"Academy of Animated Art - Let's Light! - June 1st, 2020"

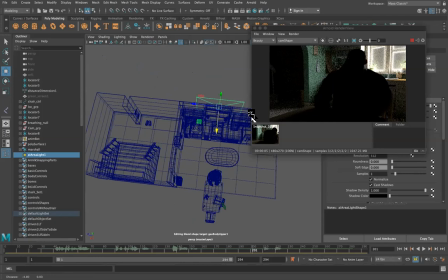18:54 I like that it doesn't sneak off into this room because again as we as we saw at the beginning there really isn't anything over here that we really want to see i mean there's some shoes and like little stuff but just seeing a little bit of banister there and a little bit of
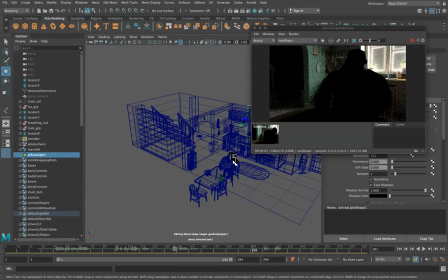19:10 uh of um this hutch or whatever this is this little bench there uh i think that's enough to extend the space without without you know feeling like we need to go into that that room um one of the things that's not great is that you know we're not seeing really any light on
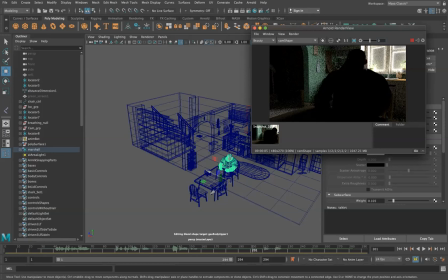19:27 the character there's a little bit on his neck here um so so what i want to do now is i want to start playing up
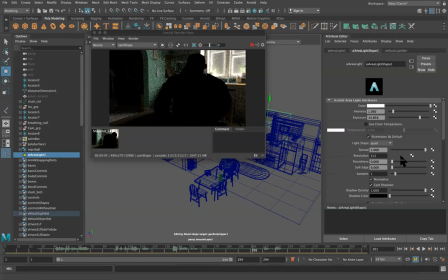19:34 like you know if we're getting some daylight coming in there uh and let's say that this is you know like like i said this is this is going to feel a little bit um a little bit like the the afternoon light so let's just go ahead and you
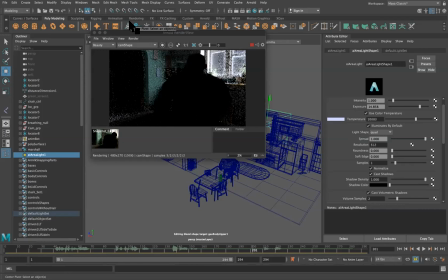19:48 know that this is going to be more skylight coming in so let's just go ahead and make it blue and cool and again i'm not colors not precious nothing is precious at this point just kind of getting a rough approximation so okay so we got light coming in here not really hitting the character um we have a little freedom so uh
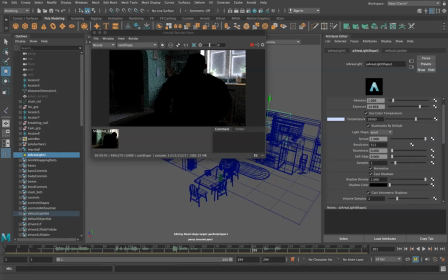20:06 with the character lighting now i could definitely go in and create a spotlight
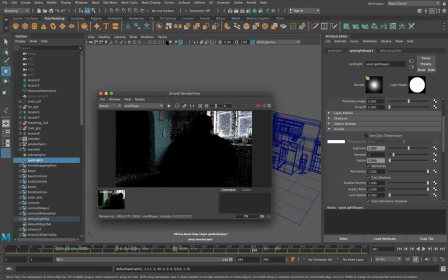20:10 um and really kind of play up that that light coming
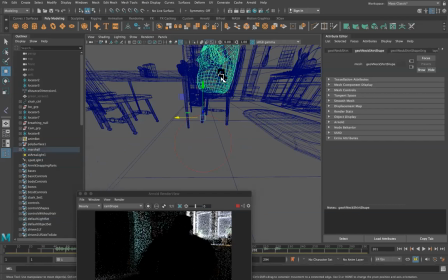20:15 in from back behind him.
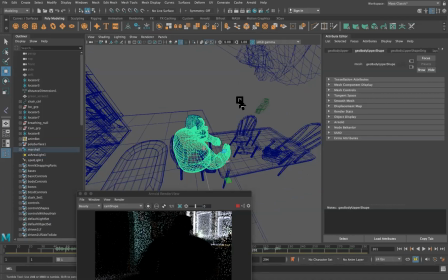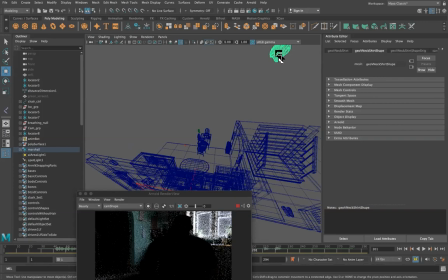20:24 What did I grab? Is that up there? That's weird.
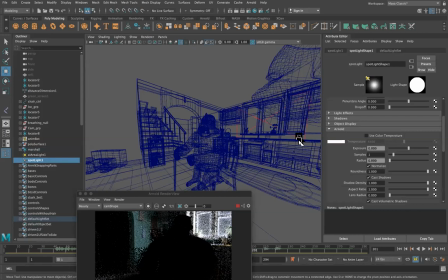20:36 Unless I just like grabbed his shirt and ripped it off him. I think I just did that. I think I just made a topless man. Let's see if I can bring that back into place.
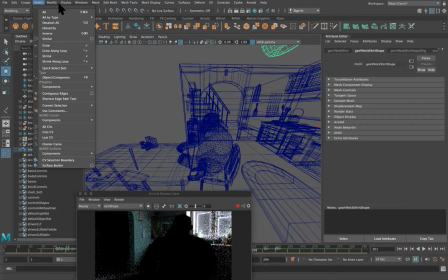20:47 Well, I don't know if I can. Let's see. All right, let's just, we'll continue on for right now.
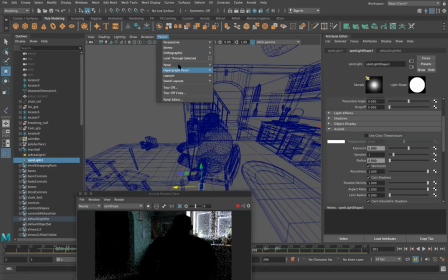20:54 Because again, nothing is precious. We can take his shirt off, no big deal.
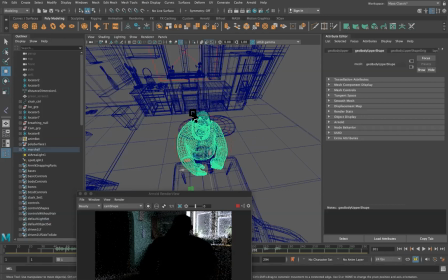Select him, bring
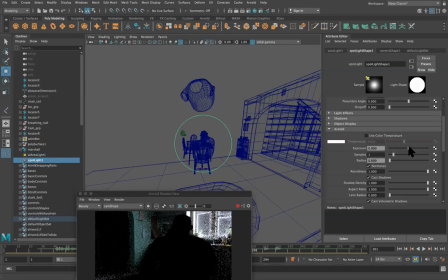21:07 this light back around him here, and now we're going to roughly position it where the window is, and now we're just going to kind of crank this up.
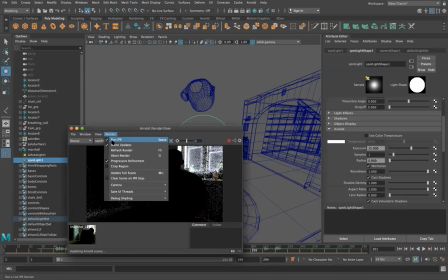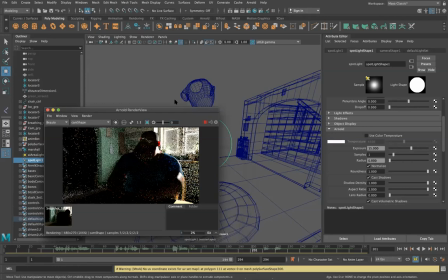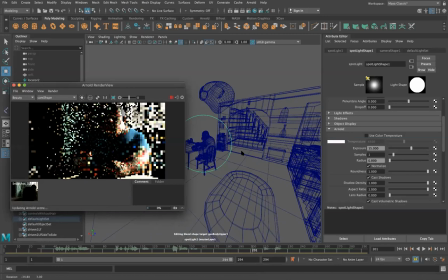21:28 There we go. Oh no, the shirt's on. We're good. I'm not quite sure what that is. okay and now we can see okay this is pretty cool now
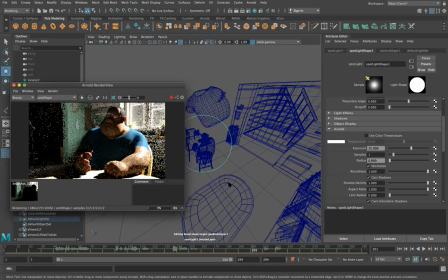21:39 we can we can kind of start to play around with this a little bit because it you
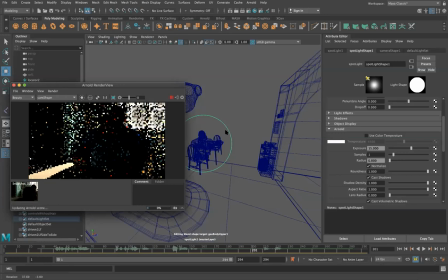21:43 know this feels like the light's coming in from behind him and again like we're faking this as two different lights coming in and
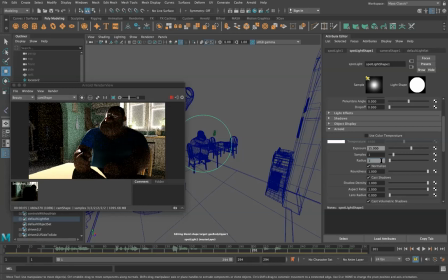21:53 like what i want these harsh shadows drive me crazy and i definitely don't want those so i'm gonna go ahead and just make that a little bigger because because even if it's sunlight it's passing through a window and panes of glass diffuse light um quite a bit and so we don't we don't
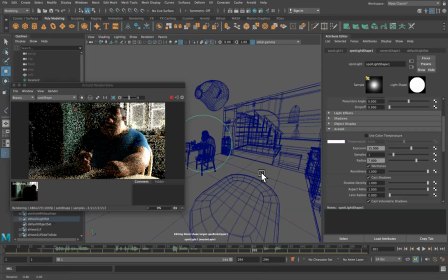22:10 want hard line shadows because that's just it's not great i know it slows down the render a little bit but it'll it just gives us a really false
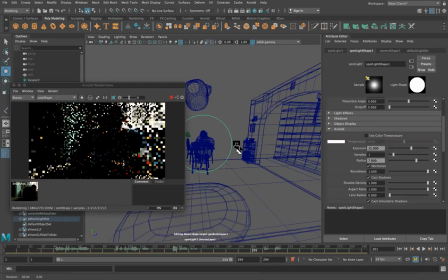22:18 reading on him and on his shapes and because we want to see like how this is contouring his arms versus his face um so yeah this is looking i
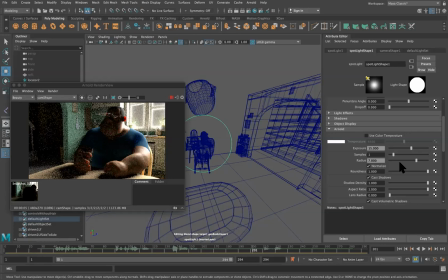22:30 gotta tell you this is looking pretty cool um i like the way that this light's kind of hitting the back of him here i like the subsurface on his ears is going nutty but um but we can we can certainly dial that in later um but i like the kind of shaping that's coming down his arm but just because we found one position that we like let's let's not leave it at that
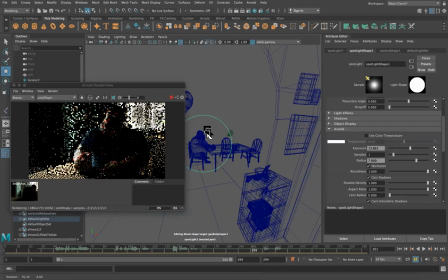22:48 let's say that there is a window over here that's shining I don't really like that that much.
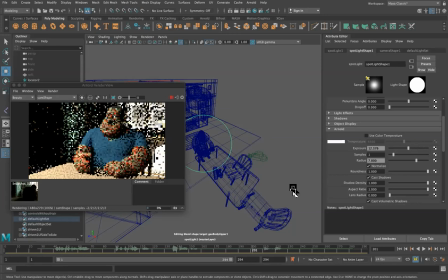22:55 Maybe there's another window at the front of this kitchen. Let's tone this down a little bit.
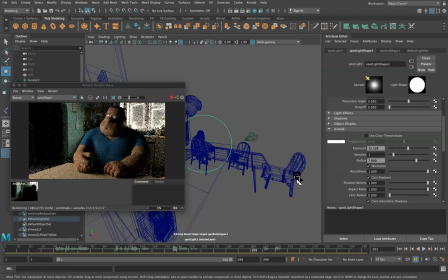23:02 Or maybe there's one over here, and it's giving them wrap this way.
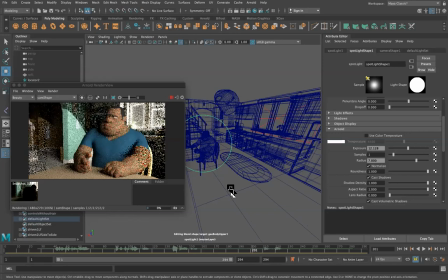23:11 It's okay. I'm not crazy about that one. Keep it coming around this way.
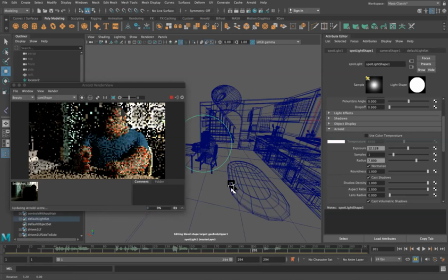23:21 That's interesting. That's looking a little better. Okay, this is looking kind of cool.
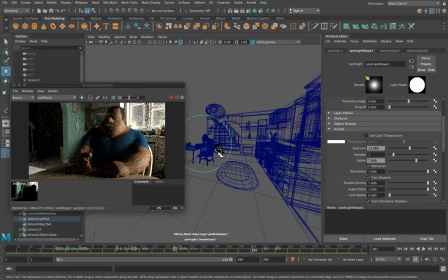23:40 yeah, this is nice. I like the way that the light is, again, just kind of looking at him. I like the way, his arm's flattening out there, but like, I like the way when the light's kind of more back here,
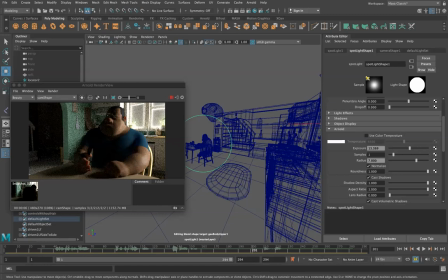23:54 we're getting some shaping on his arm, shaping across his face. Looking at this, I really get a good sense that light coming in from this way would shape him up really nicely. And I like the way it's kind of hitting his fingers and getting his, because this is a round dude, right? Like he's, he's made up of a bunch of circles and I kind of want to really feel that shape.
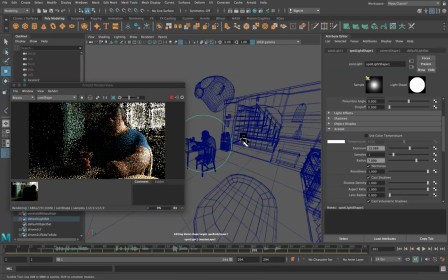24:11 So a light in this region here, as well as a light kind of back behind him here, maybe even something in the middle. I'm not sure if this is going to be two lights or one, but I like the idea of, of, um, like kind of just kind of coming up over his shoulder there, shining through.
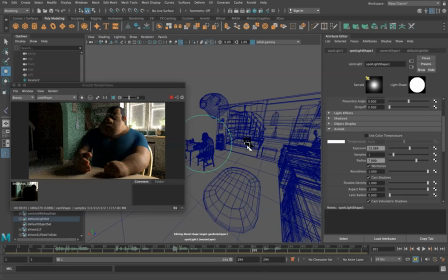24:31 And then, yeah, I think, I think that's going to work out pretty well. Now the question is, is like, how do we get more light onto its face? It's a tricky one. So conceptually, there's a couple different things that we can do. I'm just going to duplicate this light.
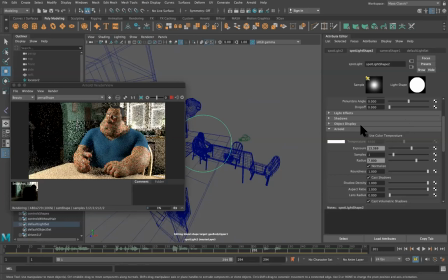24:49 And again, because we can fake that there's another window light here, and that certainly is an option. It's a little much, but the other thing that we can do is
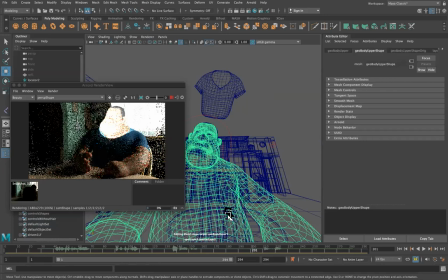25:02 pretend that we've
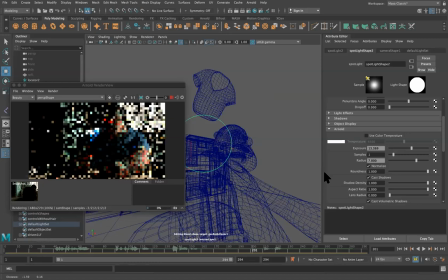25:08 got the light coming into the window and it's hitting the ground surface beneath him and bouncing up under him and that's going to
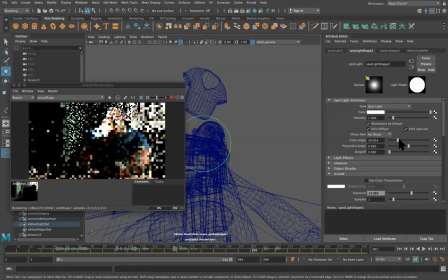25:13 create some fill light on him and just like light but kind of overall bouncing around the room so if I just go ahead
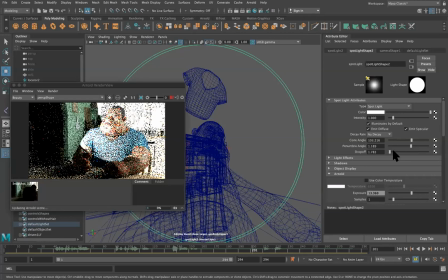25:22 make this bigger soften soften
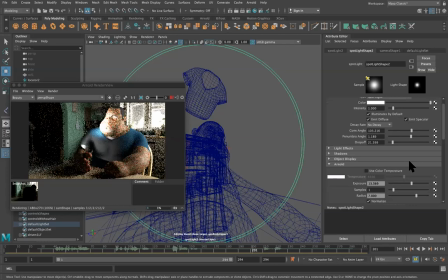25:26 and yeah just really take down the intensity I move it back a little bit you can start to see and get a sense of light coming in here and then just like
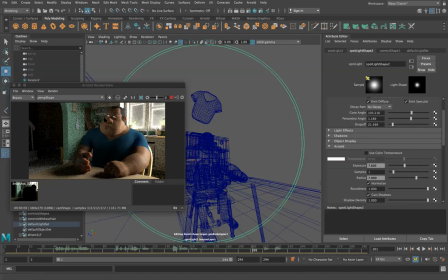25:45 just kind of bouncing up underneath them because like you really want those fill lights and those secondary lights to complement what's happening by the key light so you know
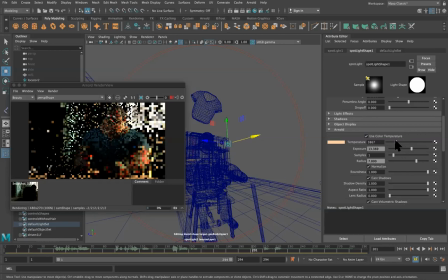25:55 this is the key light over here I didn't change the color on this one let's go ahead and you know add a little bit of warmth to this guy too much maybe in here now this light is going to be a bounce of that key light so this one's also going to be
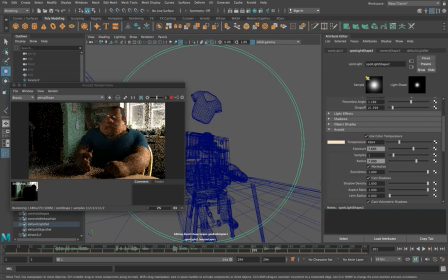26:10 a little bit on the warmer side mostly because it helps like tone up the character a little bit and and and hit his hero color a little bit okay so now this is starting to shape up nicely we're seeing again just a hint of this room over here we've got the light coming in behind
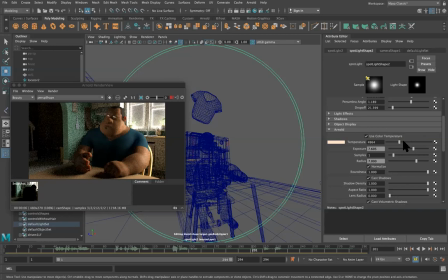26:27 him kind of wrapping around his arm wrapping around his finger but we're still kind of getting in on this face a little bit and allowing that now if i really wanted to zero in this space i could tighten this up a little bit um continue to soften
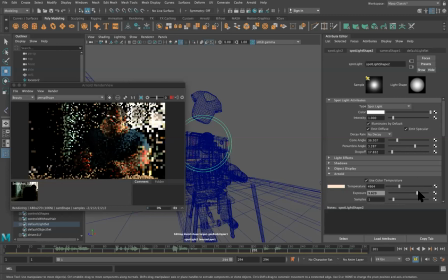26:47 let's go ahead and turn this exposure up